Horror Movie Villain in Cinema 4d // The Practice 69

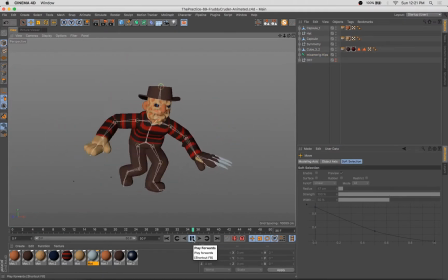And if you find the right point to add that, it'll move pretty seamlessly with the rest of the model.
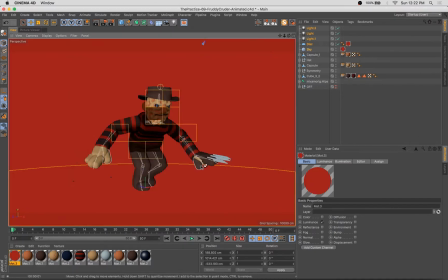And then what I'm doing here is I'm going ahead and I'm just grabbing this lighting and background setup I had from a previous model in the series. It's a disc on the floor with a luminant texture, and it's
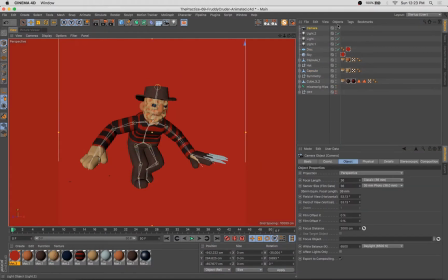a sky object that has the same luminant texture on it, and I use some compositing tags to eliminate any shadowing between the two.
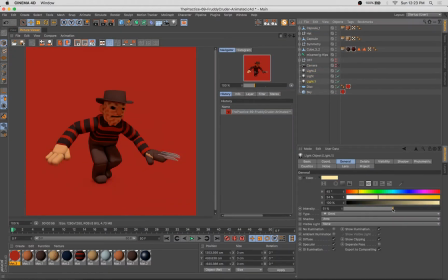And so we're getting close here.
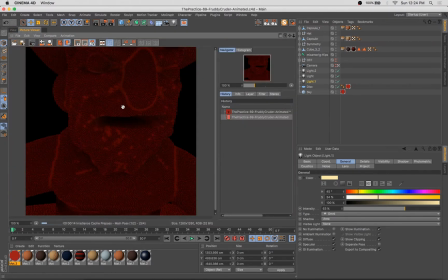I'm really loving this bright red background, especially as it looks, as it relates to the stripes in the sweater and the textures on the face.
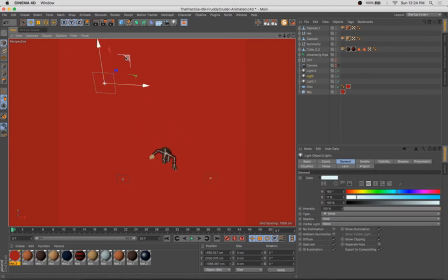Just really moving the lights around here, dialing in some of that lighting.
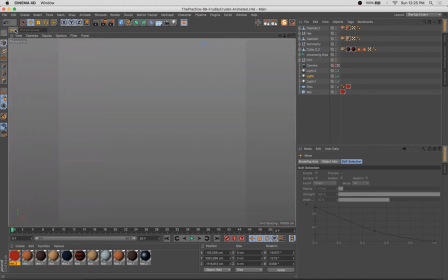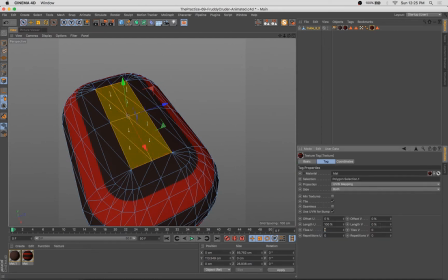Wasn't liking the way the stripes were mapping to the top of that, so I adjusted.
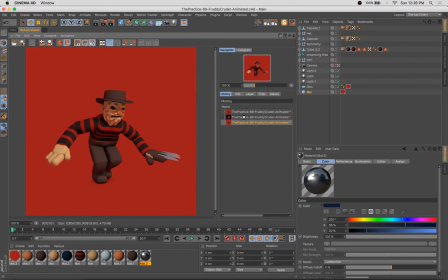Adding some reflection to the eyes, which usually gives them a bit of life. Makes them look sort of glossy.
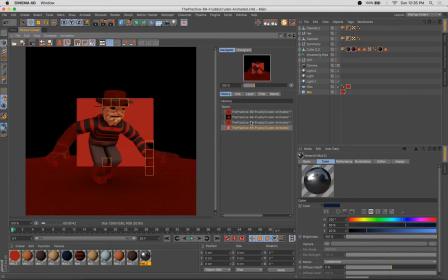And this lighting was feeling a little too direct and sort of overhead, so what I wound up doing was taking
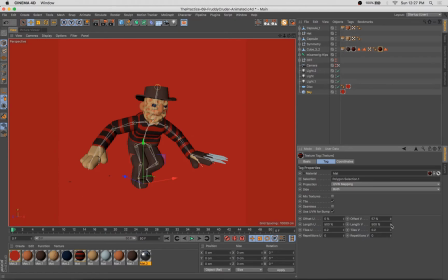the overhead light and moving it off to the right and getting a nice sort of highlight.
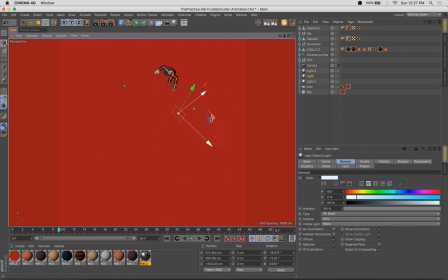So I think we'll get to that soon. So that hat was sort of interrupting the way the light was falling on the face.
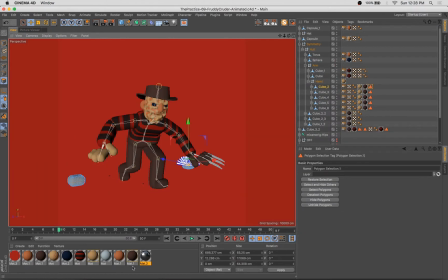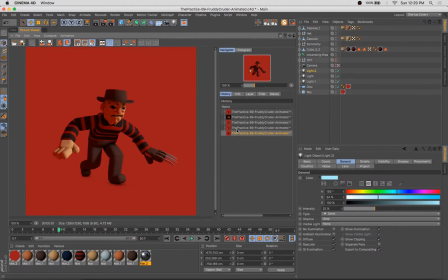And that was feeling a little more interesting, a little more dramatic. And it was also the direction of the lighting and the shadowing
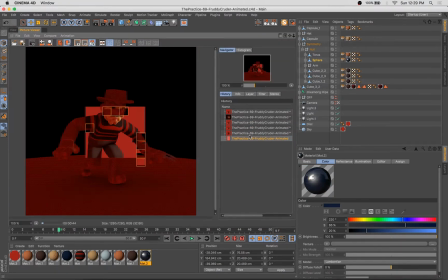was exaggerating and improving the bumpy look of the details we added to the face. So that's always a thing to consider, is if you've modeled nice geometry and it's not showing up the way you want it to,
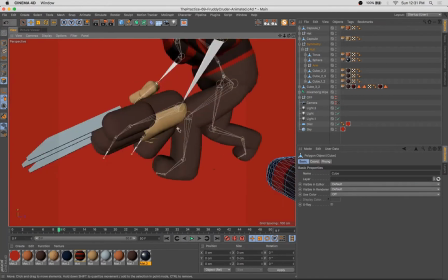you might want to take a look at lighting, because that will frequently
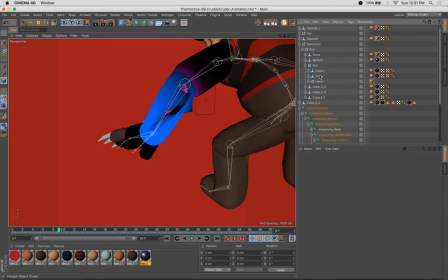impact the way the geometry is viewed.
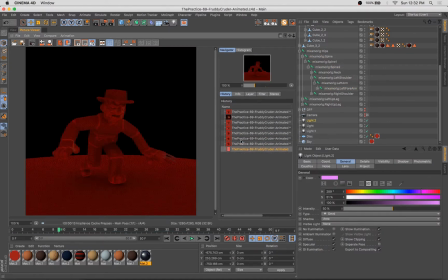Getting really close now.
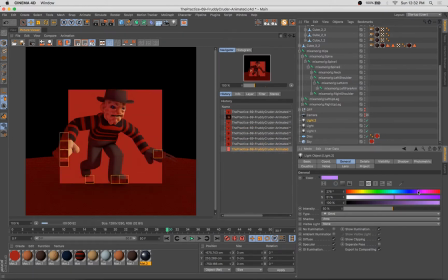Just tweaking a few little things, and I see that
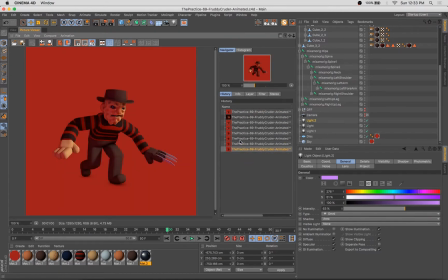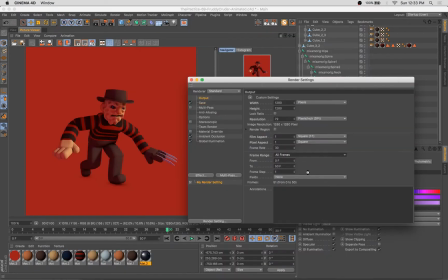the low light, the shadowed area of the face needed a little something else.
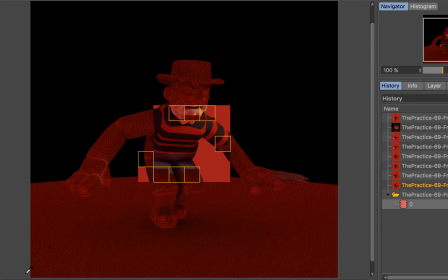So I went ahead and took the took that light and made it kind of bluish purple so that the shadows would have a little bit of life to them and a little bit of extra color.
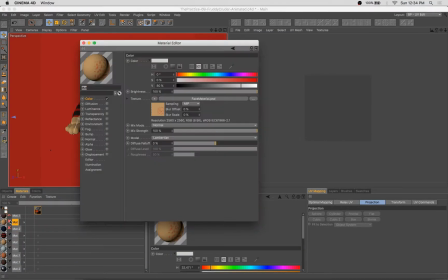And here we did, we're about to get renderings, the final pass of renderings going.
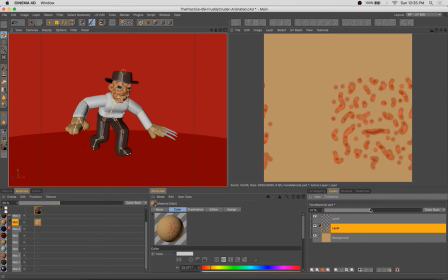And here's where I'm glad I kept layers on in this texture,
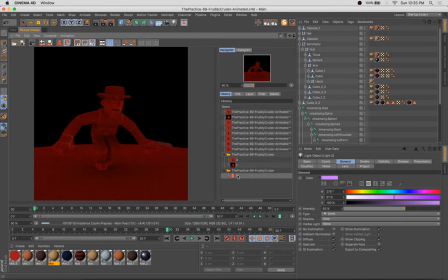because of all the red lighting, the light red bits of the burns were sort of getting blown out and weren't as visible as I would have liked them.
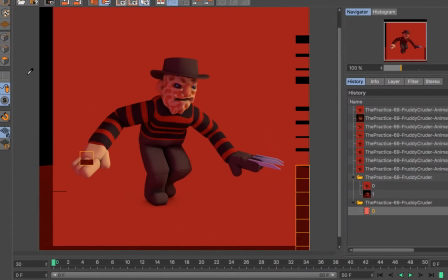So I went ahead and darkened those up. And now we're in the final pass of rendering.
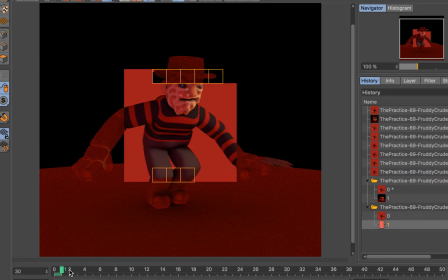So knocking out those final frames. These will run for a little while here.
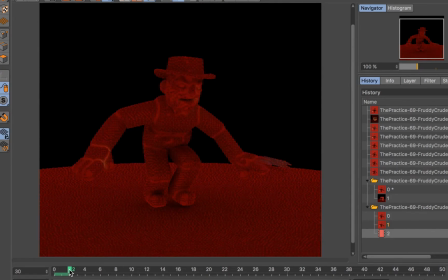And what I'm actually doing is cutting off the recording for just a moment here.
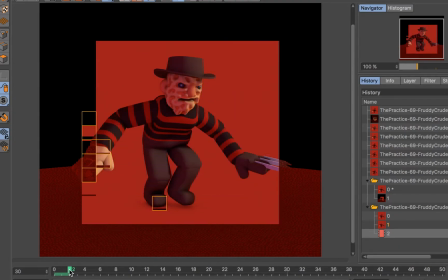So this will render for another minute or so.